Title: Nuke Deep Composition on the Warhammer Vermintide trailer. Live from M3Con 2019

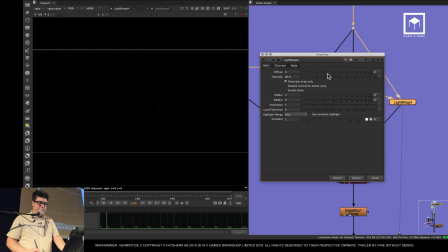So, for example, if I increase this a lot more so you can actually see it, because I don't think you can see it, not this one, sorry.
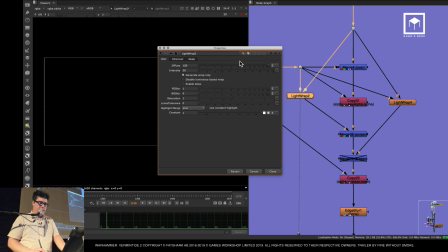I'm going to increase this one here so I can see if I can show you what I mean.
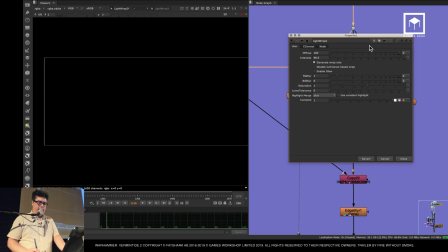Yeah, I think I'm not on a frame that you can see that. Hey, I'm going to move on because we don't have a lot of time.
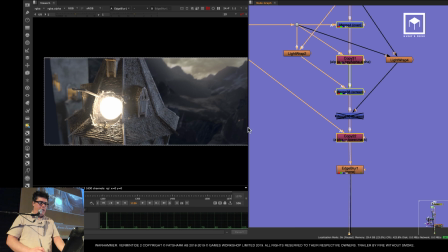And then we did, that's because there's nothing bright there.
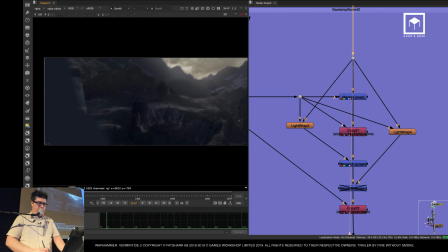So if I go a bit earlier there where we have a sky, which is bright, now we're going to see the light wrapping.
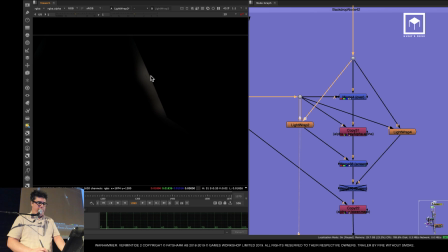So you see the light wrapping basically does this, you see? It basically spills the light that is in back into the front. And I do that on both of them. And that really blends the image together. You see, you kind of get this kind of thing.
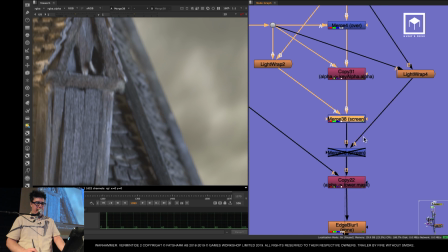You get like this kind of diffusing happening from the background. And then you actually, I canceled that one actually, by the way.
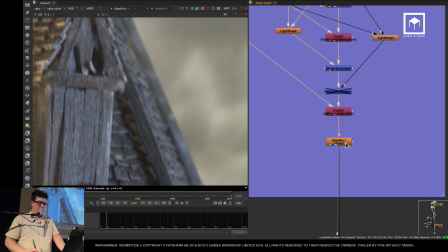I didn't like it, I guess. I don't remember anymore. And then we also have a little bit of an edge blur just to soften these edges a bit.
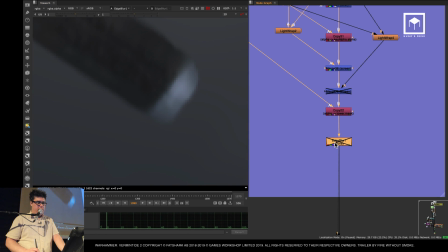You see here, if you look at this piece of wood, just to soften it a little bit because it was a bit too harsh.
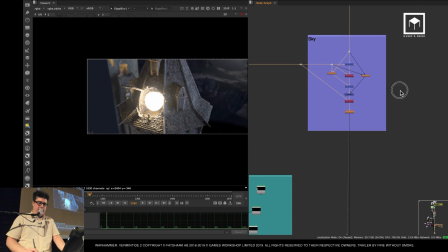Just to sell the idea that it's actually there, you know? So now let's go into the really big thing, which is the explosion.
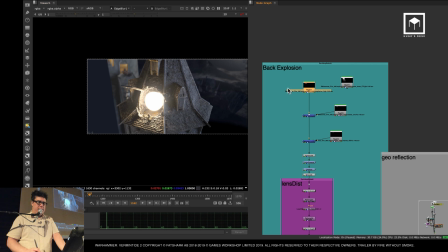So the explosion, I'm not going to talk about the back explosion because the back explosion is so lame, it's really small.
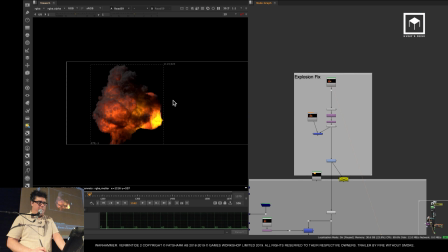So I'm not going to talk about that one, I'm going to talk about the big one. So this is the big explosion. Now, we decided very early on to do it in deep compositing.
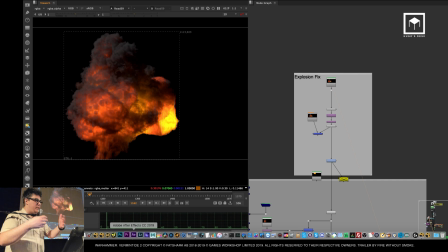If you don't know what deep compositing is when you render something from 3D that has the information of what's behind objects. That means you can actually merge layers in the correct Z position of all these layers.
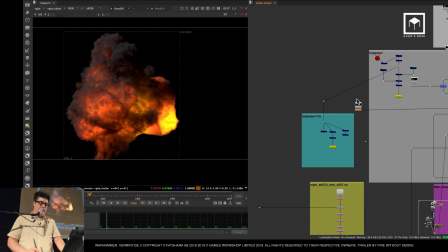And the cool thing about deep compositing as well is that deep compositing gives you stuff like this.
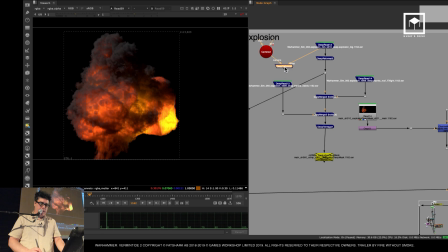I'm going to just see here. I'm just going to show you here. So it gives you, just going to point this to there.
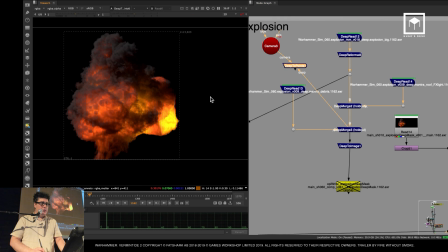Gives you stuff like this. If I go to the 3D system, having deep compositing gives you this.
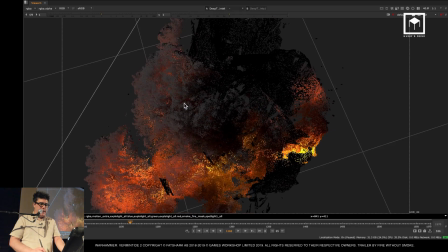You get like a real representation in space of the whole explosion.
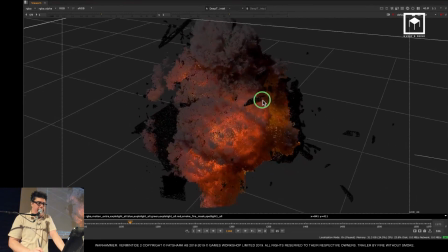So this means that you now you can position extra cards like fire, particles, you can position even the rats that we did in photogrammetry, you can place them here, because we know exactly in which place in 3D they exist.
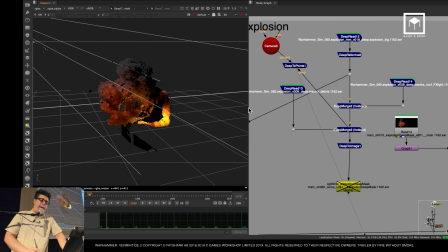And so I can then place them, And so that's how we did it in deep compositing.
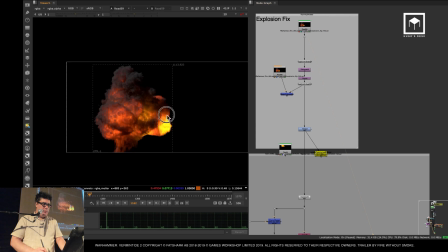And the explosion is really simple. We have a main explosion, which is looking like that.
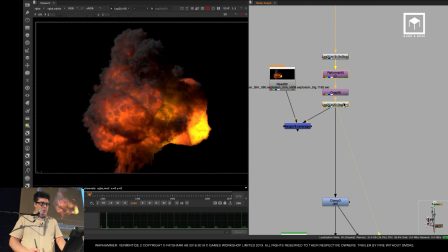We then picked it up, we reformatted. Like, here's the cheeky thing.
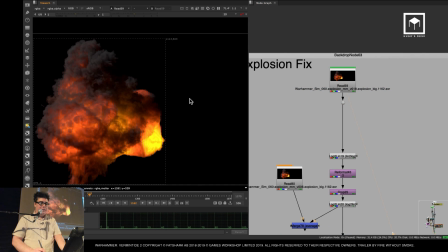This was so heavy to render that my CG artist only managed to render 2.5K.
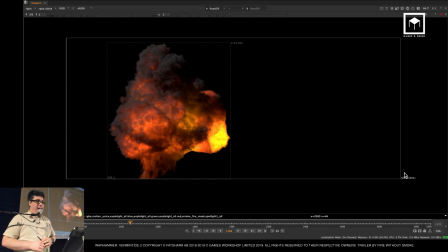So this is actually 2.5K. And then, hey, don't tell anyone, I just scaled it to 4K. You know, no one knows, it's a secret. you know how CG is really, really sharp when it comes from CG? So this was great. It blurred it automatically by me scaling it, you know?
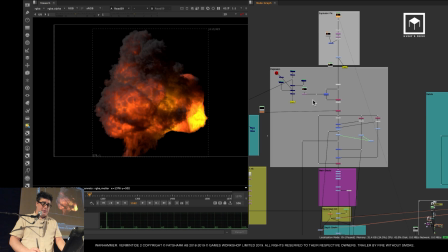It just made it more real. The explosion has a lot of different parts. In fact, this is the entire explosion.
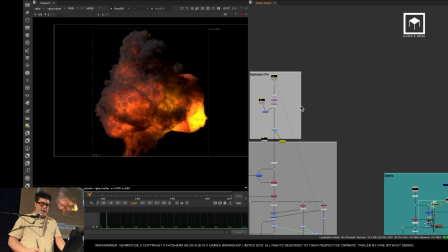So you saw the main explosion there. I'm going to show you first that one. So we scaled it to 4K.
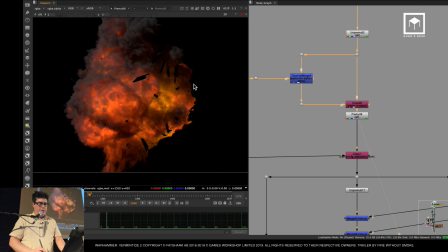Then we added the masking. So we basically masked out the particles and the building.
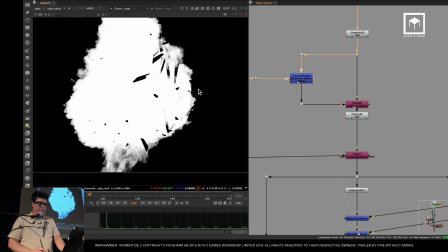So you basically used an alpha channel of the building coming from deep compositing.
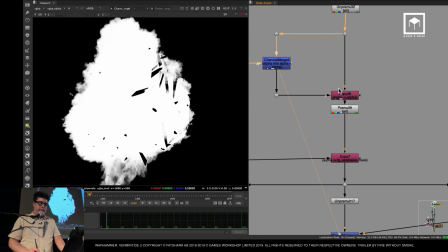So we can kind of layer the explosion inside the building.
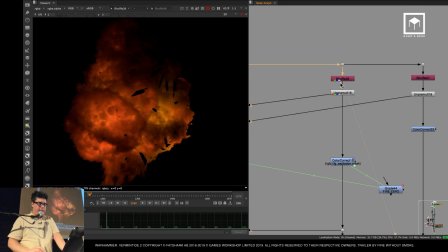Then we brought in some extra stuff. I split it, just the core fire, and then split it the outer smoke.
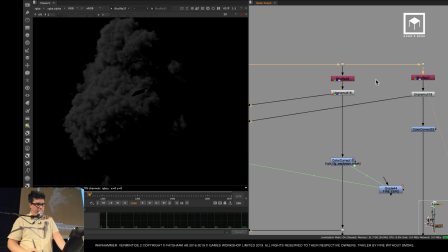So I had all those layers separated. And then, of course, I merged them together. So we started with just the fire, then I merged a bit of the inner fire, the outer explosion, and then I put them back in.
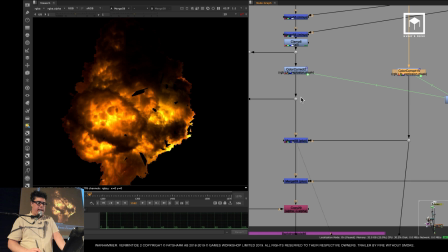So when I put them back in, I color corrected so I can have more glow. Because you see, this is too lame for me.
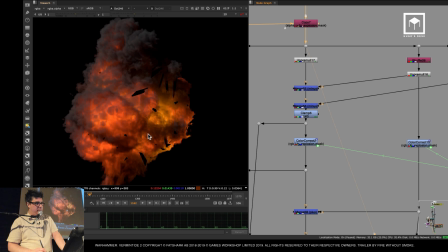I like brighter things.